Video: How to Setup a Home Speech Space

Giving a traditional style academic speech from home can be a real challenge. There are several environmental and technological barriers that need to be overcome. That said, there are a few things that you can do to stoke out your space and set yourself up for success. In this short video, I'll cover how to set up a home speech space. So today, we'll discuss how to select a space, how to fine tune your lighting and sound, and ensure your technology is set up to record or stream a good take. Let's get to it. First, let's talk about selecting a space to give your speech in. You can reduce many of the challenges by picking a space that has less issues to begin with. When choosing your speech location, you need to factor in two key things, size and environment. Let's quickly discuss both. First, when it comes to room space, you need to make sure that you have enough floor space to move around in.
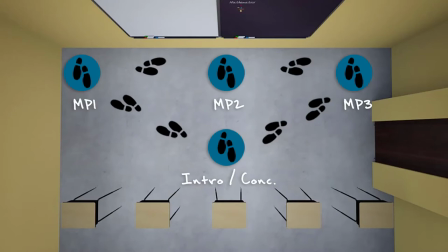The delivery of a basic speech often calls for a speaker to move to different physical spots on the stage as they progress through the speech.
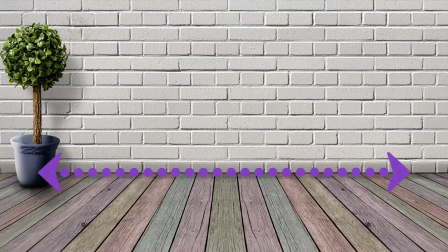You should aim to find a space that is at least eight feet long and three feet deep.
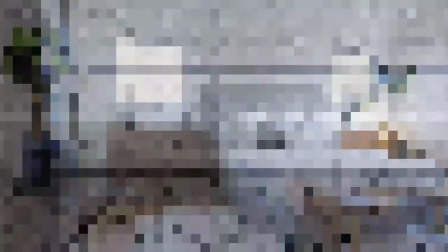Most bedrooms and offices meet these requirements. Slightly larger spaces will give you more freedom of movement and can make it easier when it comes to combining transition statements and stage movement.
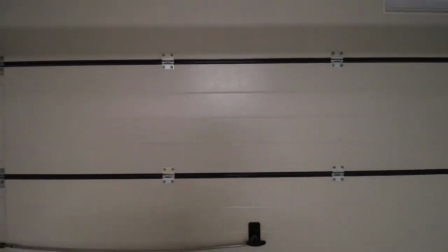Living rooms are the most popular choice here, though I have seen folks make less conventional options work as well. In addition to having adequate room, you should also consider the overall environment. When possible, aim for a space with a neutral background that you can speak in front of.
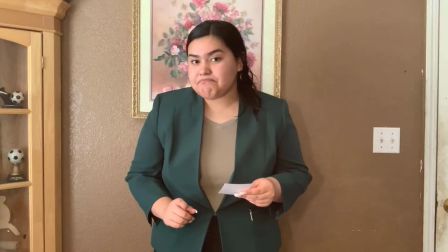Blank walls are fine, but it can also work to speak in front of more unique backgrounds.
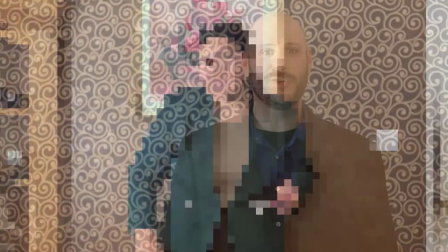Just make sure that there's nothing too distracting or inappropriate behind you. Now that we've discussed picking a space, let's consider some of the ways that you can improve your lighting and sound. First, whenever possible, try to choose a space that has both good front-facing lighting lighting, and decent acoustics.
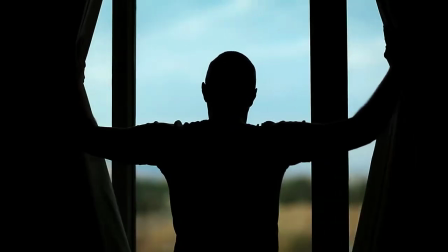During daytime hours, facing an open window is an easy way to get naturalistic light for your video.
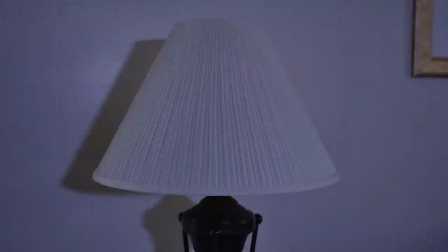If that's not an option, you can make artificial light sources work well too.
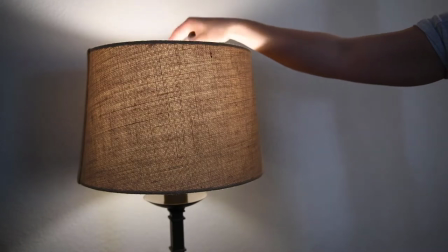At the most simplistic level, you can offset a single light source, like a lamp, without a shade to light your speech. This setup is called one-point lighting and should work for most situations. Just make sure that the bulb you choose is bright enough to light the room. If you're looking to take your lighting to the next level, you can opt for a three-point lighting setup. Like the name suggests, a three point lighting setup relies on three lights pointed at the person giving the speech.
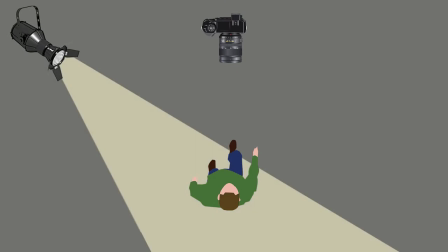The first light, known as the key light, should shine directly upon the speaker from a slightly elevated position. This light will serve as your principal illuminator. You want this to be the brightest light of the three. The second light is called the fill light. This one should also shine right on the speaker, but from a side angle relative to the key light. light.
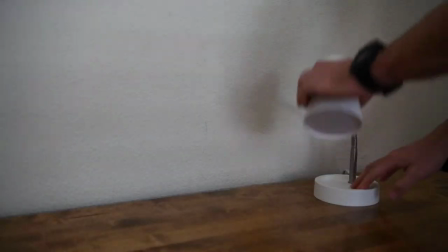If possible, situate the fill light at a lower position than the key light.
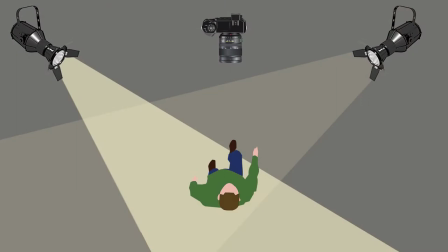Eye level works well. The fill light helps by balancing the key light by illuminating shaded surfaces. This light does not need to be as bright as the first one. The final light is called the back light.
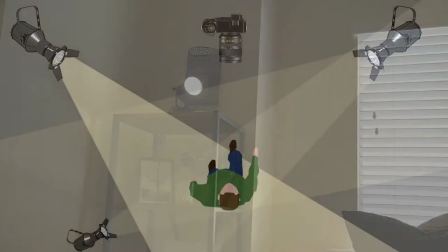Out of necessity, you'll want to set this one up off camera, lighting the back of the speaker. This helps provide contrast between the speaker and their background.
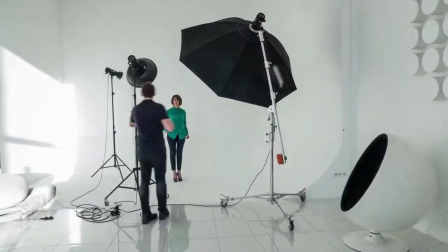Combined, the three lights should give you an effect not dissimilar from what you would see in a professional video or photography studio.
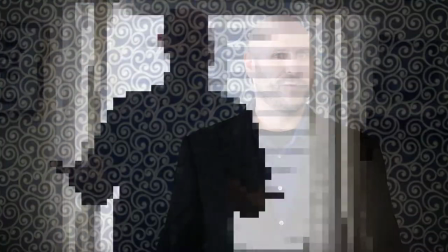Regardless of the lighting setup you opt for, make sure to avoid standing with a bright light directly behind you. Otherwise, you will be very difficult to see. Once you have your lighting dialed in, you should turn your focus to acoustics. First, make sure to eliminate any obvious sources of noise.
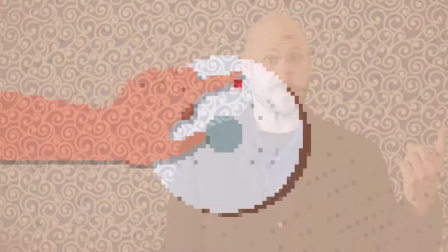Silence phones, turn off TVs, and make sure your smoke alarms have fresh batteries and are not chirping every 60 seconds. If your space is very empty, you may find things can get pretty echoey. If possible, aim for a room with some furniture or other items. If that's not possible, you may want to consider using a body microphone to improve audio pickup. While it can be difficult to control, you also want to try your best to limit external noise too.
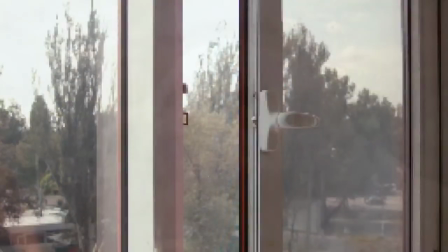You may not be able to stop your neighbor's dog from barking during your speech, but you can close the windows to reduce how much of that noise your microphone picks up.